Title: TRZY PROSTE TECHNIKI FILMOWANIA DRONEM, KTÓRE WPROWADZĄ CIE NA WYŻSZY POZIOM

Witajcie, Rafał z tej strony. Dzisiaj mamy już trzecią sesję z kolei od rana. Są fantastyczne zimowe warunki.
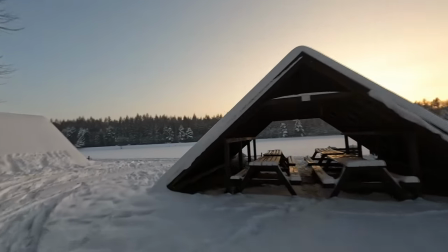Jest mnóstwo śniegu, około 40 cm śniegu i świeci przepiękne słońce. Mamy też ładne, dramatyczne chmury. Dzisiaj chciałem podzielić się trzema prostymi technikami, które ułatwią Wam filmowanie i też sprawią, że wejdziecie na wyższy poziom, jeżeli chodzi o Wasze filmowanie. Podstawowa sprawa to sobie dobierzemy ekspozycję, jeżeli chodzi o filtry. będziemy latali teraz Mini 3 Pro, ale zabrałem też Mini 2 ze sobą. I pierwsza rzecz po doborze ekspozycji to jest podstawowa technika, taka jak na przykład top-down.
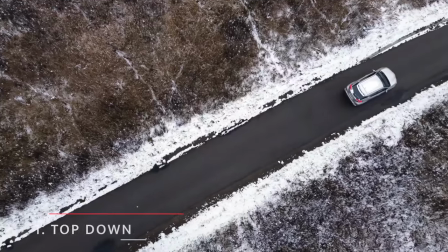Zaczniemy od tego, bo ona jest bardzo łatwa w zależności od tego, jaką masz wysokość.
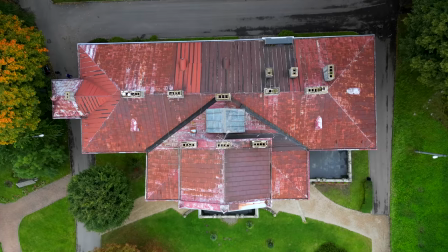Możesz być bezpośrednio nad obiektem, możesz się wznosić albo pokazać coś z większej wysokości.
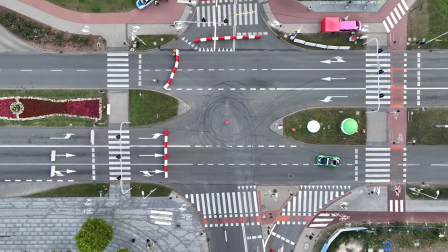Wtedy mamy takie ukazanie całego otoczenia,
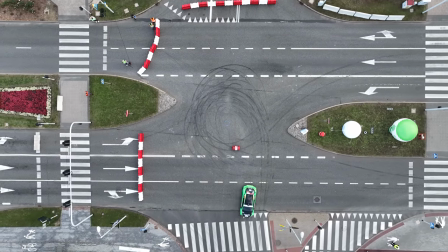taki strzał wprowadzający, ujęcie wprowadzające. do danej sceny, więc top-down warto stosować w przeróżnych sytuacjach.
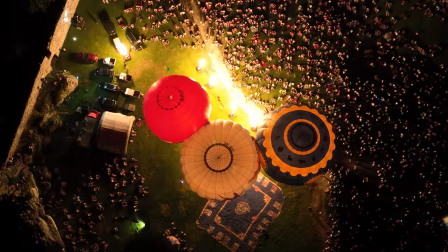Nawet jeżeli idziesz podążać za człowiekiem przy śledzeniu w trybie ręcznym, bo nie musisz używać Active Track, to jest też fajna metoda.
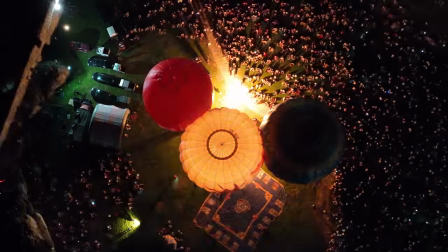Też można pokazać przejeżdżający samochód, można pokazać scenę w mieście lub podczas imprezy, którą filmujesz.
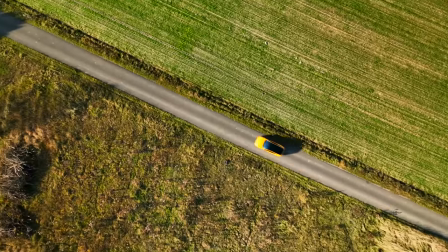Uważam, że to jest jedna z lepszych scen, którą można wykorzystać, bo ona jest typowo dronowa, oczywiście obiektyw pionowo. Możemy się wznosić przy tym, możemy lecieć do przodu lub na boki, czy do tyłu i jest szereg możliwości, które nam się otwierają.
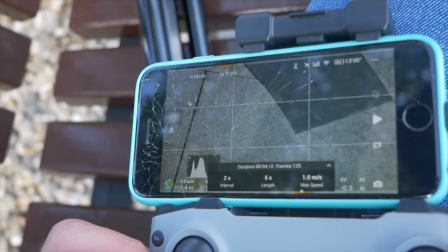Dzięki temu można też zrobić oczywiście timelapsy, czy też hyperlapse free.
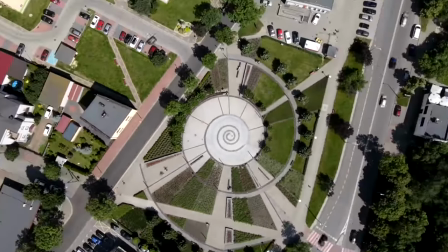Dzięki temu jesteś w stanie uzyskać fantastyczną animację podczas wznoszenia się, czy opadania.
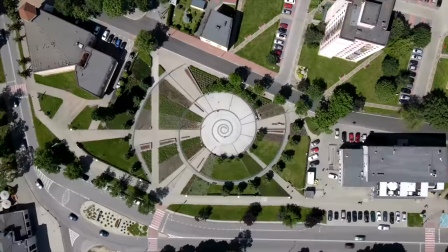Jeżeli dobrze wykorzystasz tą technikę, to Twoje ujęcia, Twój film z wakacji,
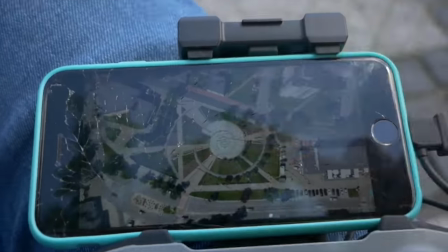czy z wypadu weekendowego będzie naprawdę genialne. czy jakieś filmy ze zlecenia, będzie bardzo bogaty i każdy, kto będzie go oglądał, to stwierdzi,
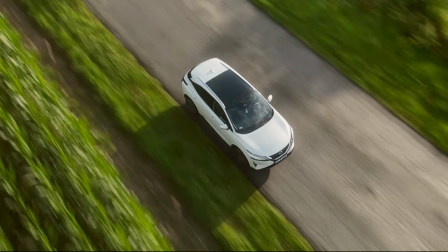no ten operator już wie o co chodzi. A technika jest bardzo prosta, nie musisz wykonywać jakichś bardzo ryzykownych ruchów, szczególnie jak jest na przykład ciemno albo jest dużo przeszkód w okolicy, wystarczy opuszczać drona lub też podnosić delikatnie i to wszystko. Słuchajcie, drugi shot, drugie ujęcie, o tym mówimy bardzo często podczas naszych sesji sobotnich na grupie Team 250 Gramów Szczęścia i w tym programie edukacyjnym,
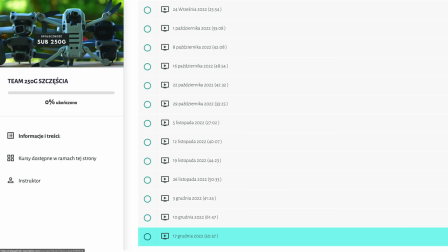który prowadzę właściwie przez cały rok. Co sobotę mamy sesję, gdzie omawiamy pewne rzeczy.
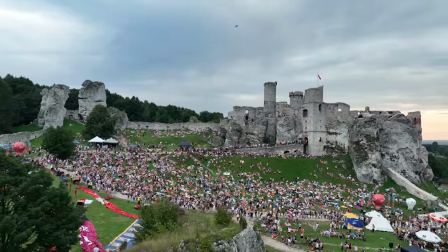To jest strzał wprowadzający, ujęcie wprowadzające w daną scenę. Jak oglądamy dobry film, na przykład na Netflixie obejrzycie sobie Greyman, tam akurat wykorzystano FPV, bo wykorzystano signaliftera do tego, żeby tworzyć ujęcia wprowadzające.
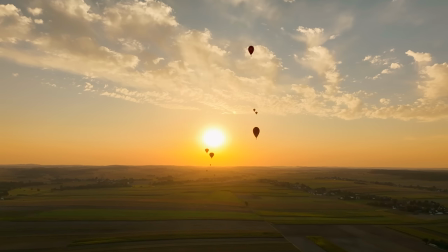Ale zwykle używa się też dronów z gimbalem do tego, żeby pokazać w jakim otoczeniu akcja się dzieje, czy to jest miasto, czy to jest teren, czy przejeżdża na przykład pociąg, tak jak w bondzie czasami się zdarza,
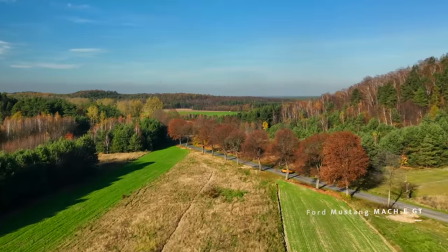lub też inny pojazd przemieszcza się. Możemy pokazać zaczątek danej imprezy na przykład, czy to samochody, czy to plenerówka.
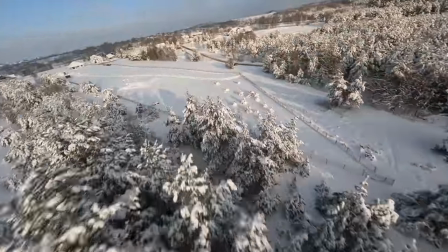I właśnie strzał wprowadzający to jest pokazanie całego terenu, a później z niego zwykle przechodzimy już do detali,
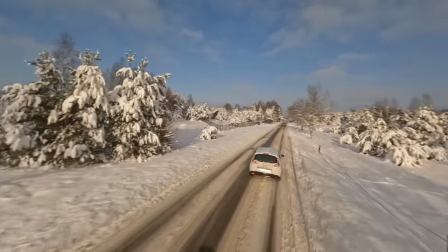czy do poszczególnych obiektów i mamy bliższe kadry. Natomiast ten wprowadzający jest zwykle kadrem bardzo szerokim i pokazuje nam całość, gdzie toczy się dana akcja, gdzie bohaterowie przemieszczają się i jak to mniej więcej wygląda.
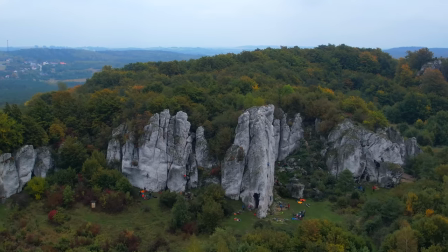Jeżeli będziesz świadomie stosować naprzemienne techniki,
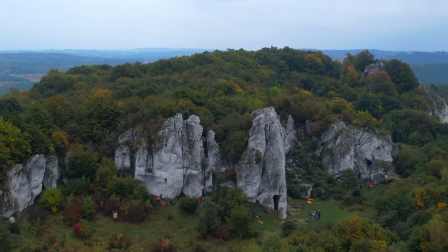czyli szeroko, wąsko, trochę niżej, ale też wysokie kadry,
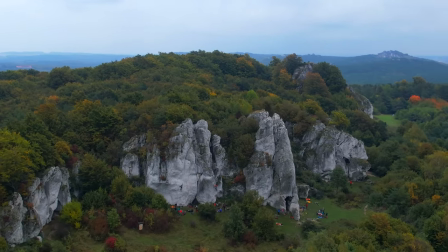twoje ujęcia będą i montaże bardzo bogate i nawet taki środek wyrazu jak dron, on nie musi służyć tylko do takich klasycznych ujęć, gdzie pokazujemy tylko z wysokości 100 metrów. O tym wielokrotnie mówiłem, bo możesz pokazać też obiekty, czy ludzi, czy osoby, czy samochody, czy budynki, czy inne obiekty, obszar właśnie ze zróżnicowanego kadru.
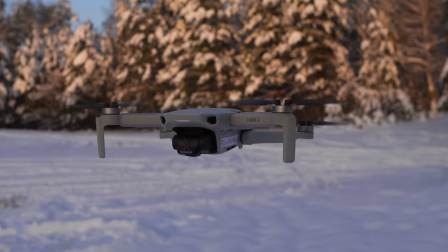I o to chodzi w tym ujęciu wprowadzającym.